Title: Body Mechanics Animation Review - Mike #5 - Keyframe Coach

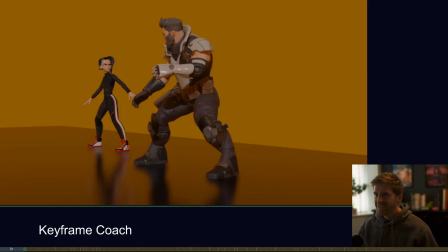Hello, back with another Keyframe coach review, of course. So, got a piece here from Mike, and let's have a quick look, shall we? Jump straight into it.
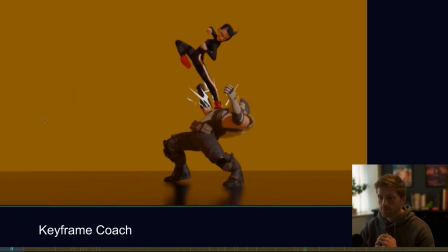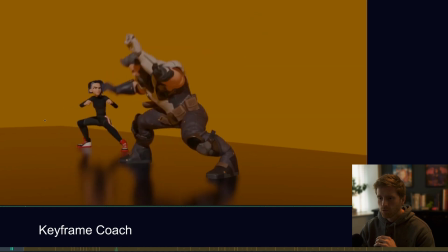Cool.
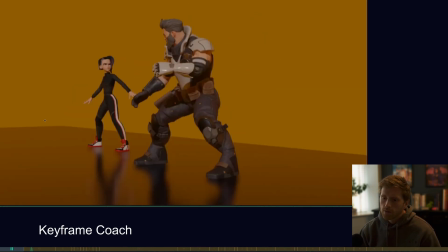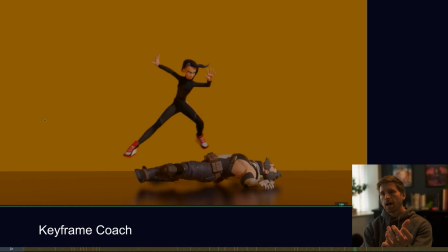Nice. So, I feel like the action and like story and stuff is pretty clear. I feel like there's some things we can do to really push this, and because we're doing like a kind of fighting game style animation, we can really make the poses super dynamic and clear to read,
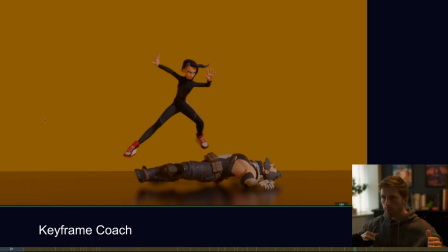because when you're doing these like kind of fast, as if you hit a button and it instantly punches or kicks, the pose is always like super the most pushed and clear they could possibly be. And there's a few places where we could push that.
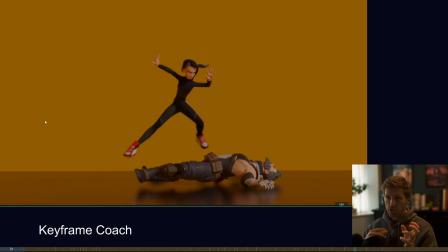There's also a few places we could work on the body mechanics and general kind of arcs, particularly like the parabolic arcs. That's a good one to look up, parabolic arcs, um, of just things in the air and just making sure that your arcs are looking
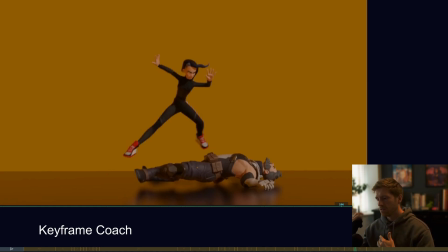realistic when they need to be, and then the poses that are held
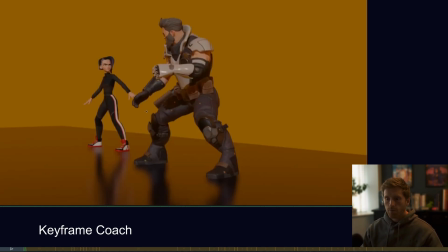pushed, really. So, I made some notes. First of all, I was kind of thinking to myself, does this camera need to be like this? And I'm not sure it does. I feel like maybe you could just stick with the second one. Alternatively, you could potentially
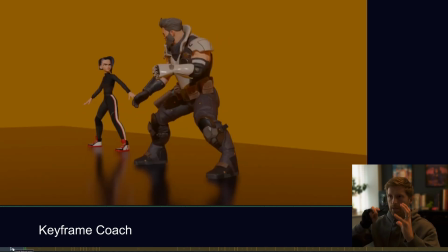have this be more of like a rotation thing just to add some dynamism, just to add some dynamism to this first shot, as if it's like just making it feel more epic,
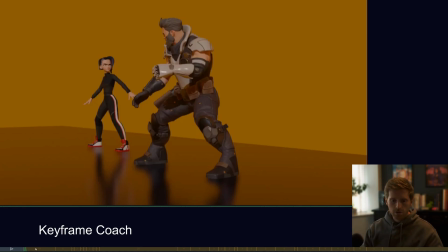as if they're on like a turntable and the camera's circling around them. Could be kind of cool. But at the moment, it just kind of feels like it's not particularly doing anything extra for us, this camera view.
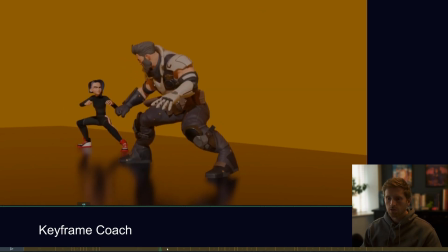So why not make it just one view?
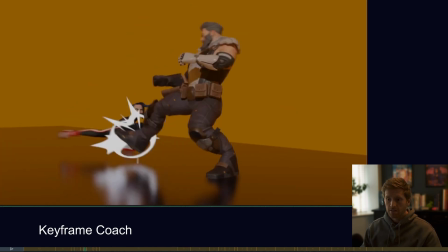And if anything, it's probably hurting us having this like big motion hidden at the start.
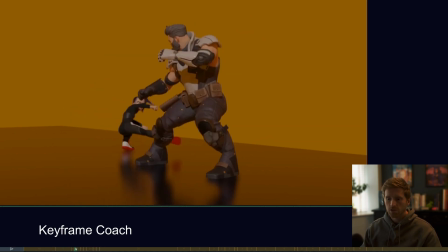So it's something to think about anyway. Just because like most of it happens in this sort of area behind his leg. So I guess I can comment on him first. I have done some drawings for her. Don't really have time to do drawings for both of them with their poses and
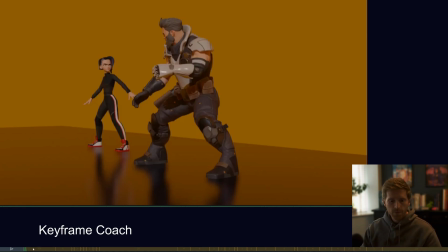dynamism and stuff like that, but I'll quickly talk through him.
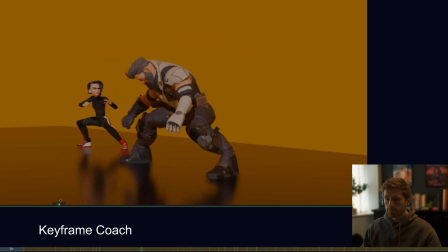So I feel like he's pretty good. Um, this part in particular is definitely my favorite.
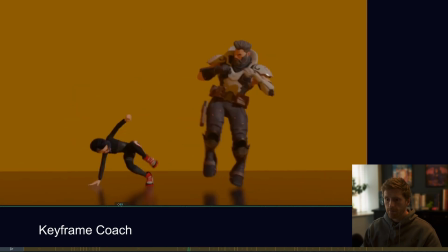I feel like you can really feel his energy and weight. It feels really nice. And then this impact, this whole bit just feels super nice. So, really nice job on him. Really feels like he's winding up for something and gets stopped in his tracks.
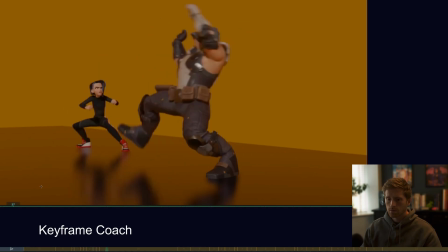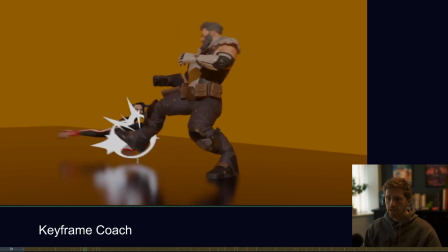So, I do feel like he's a little bit stiff and just rotating from his hip at the moment.
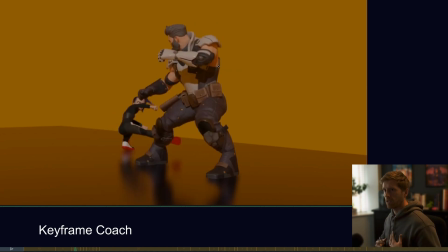Kind of feel that there's no like compression as he goes back in the chest. And you can kind of see how his head just kind of pops back instantly on one frame. I'm always tracking headspace and thinking about that in animation.
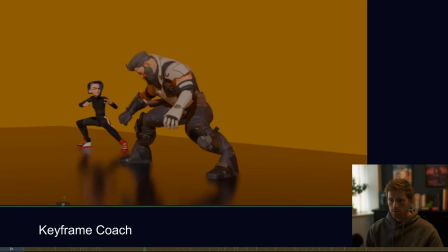And I would probably have this leg like kick out more screen left before he can then like regain his balance.
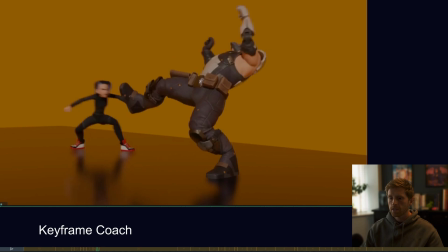Part of what's feeling a little off about this to me is that he goes into this kind of off balance pose, like he's kind of like, whoa, he's about to fall back, but he's not actually off balance. He's actually balanced. He's over his foot here, right?
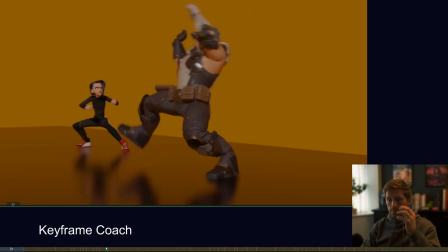So I feel like that's definitely a mistake that I made before, where it's like it feels like he's off balance because of the pose, but actually if you look at his balance, because we're so ingrained in animation to make sure they're over their feet,
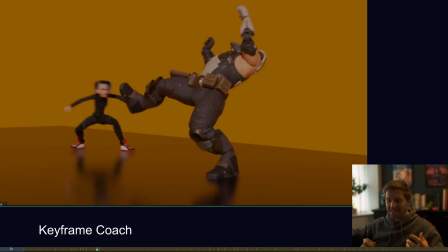make sure the balance is right, it's actually quite a difficult thing to animate a character off balance. So just take a look at that and maybe add some more off balanceness to it. I think that could be, just having this,
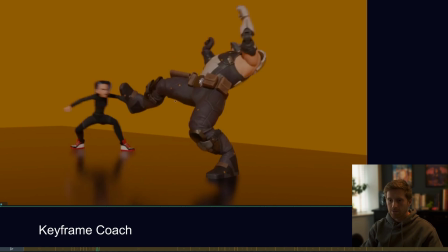so leg be kicked out and then
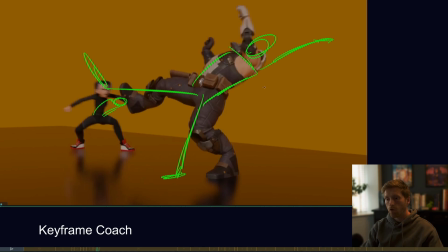you know, to me that feels a bit more off balance. He's still a little balanced because he's kind of throwing his arms out to catch that. But yeah.
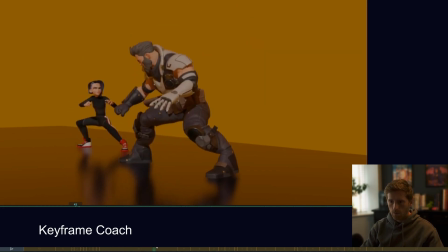And then I would just make sure you're kind of overlapping that rotate X when you're doing like rotate Ys in the
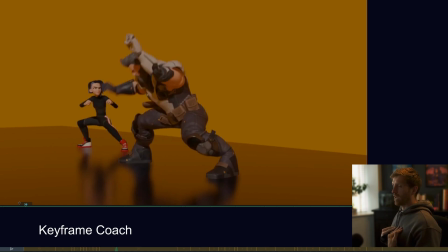hip and overlapping the rotate X of the hips, but also the chest. So you kind of get, you know, when he lands, you get this kind of thing a bit more.
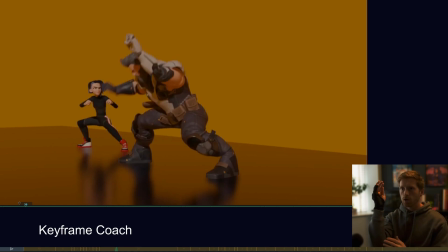So you really feel that like drag of him and his head and just that whole kind of chain where it's a bit more like that as he's not a snake, but you know, it's just a bit more weighty and you can really feel the impact.
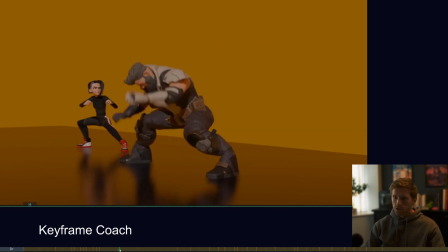Because there's some moments here where, for example, here, you kind of feel everything come to a stop together. So it all feels a bit too connected right now.
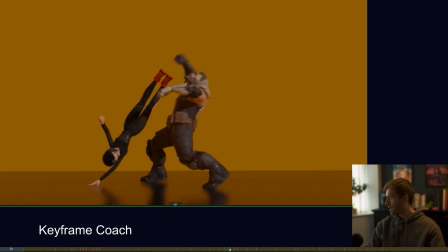And then here, story-wise, or not story-wise, but I guess acting-wise, feels like he kind of almost
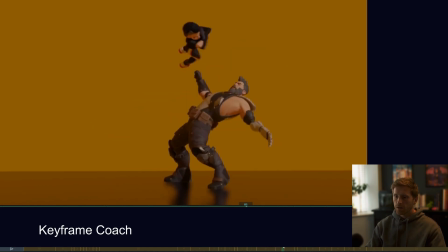gives up. I think it's because he kind of takes this step. So I would either keep him continuously going down, so it's like he's been knocked out and he's like,
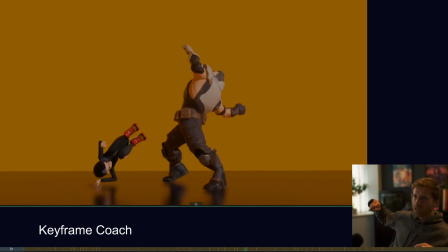ooh, and then he's doing like a slow fall because he's really like heavy and it takes a long time for him to fall. So he kind of goes up and then has like some hang time before then as he falls, she stamps him down to really like finalize that spacing.
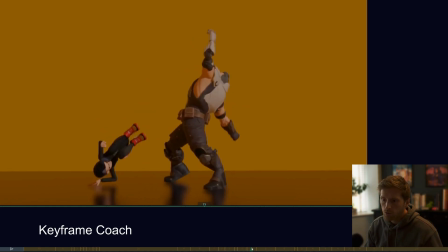Or I would do a bit more of like a
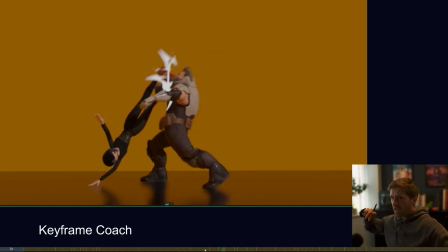and just kind of have him try to like regain himself before then getting kicked that second time.
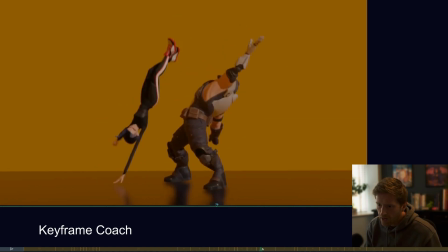But at the moment, it kind of what's not working is I think a lot of it is just it all feels quite locked through here in his hips in the translate Y. So just bear that in mind, I suppose.
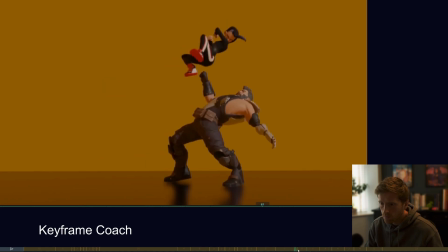And then I think here when he does his landing,
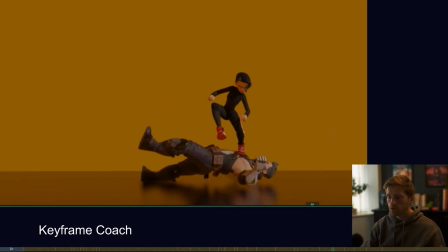when it, you know, everything settles, it feels like you could just overlap things a little more. So because at the moment it kind of feels like he's almost like a toy figurine, which actually is quite a nice feel. It feels quite nice. But I think what you want to go for is more of a organic, overlappy feel there.
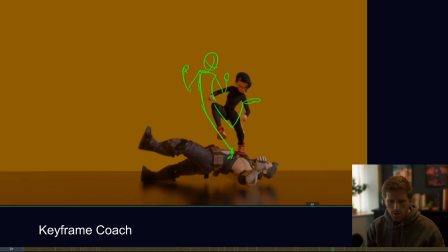So onto her notes that I some drawings.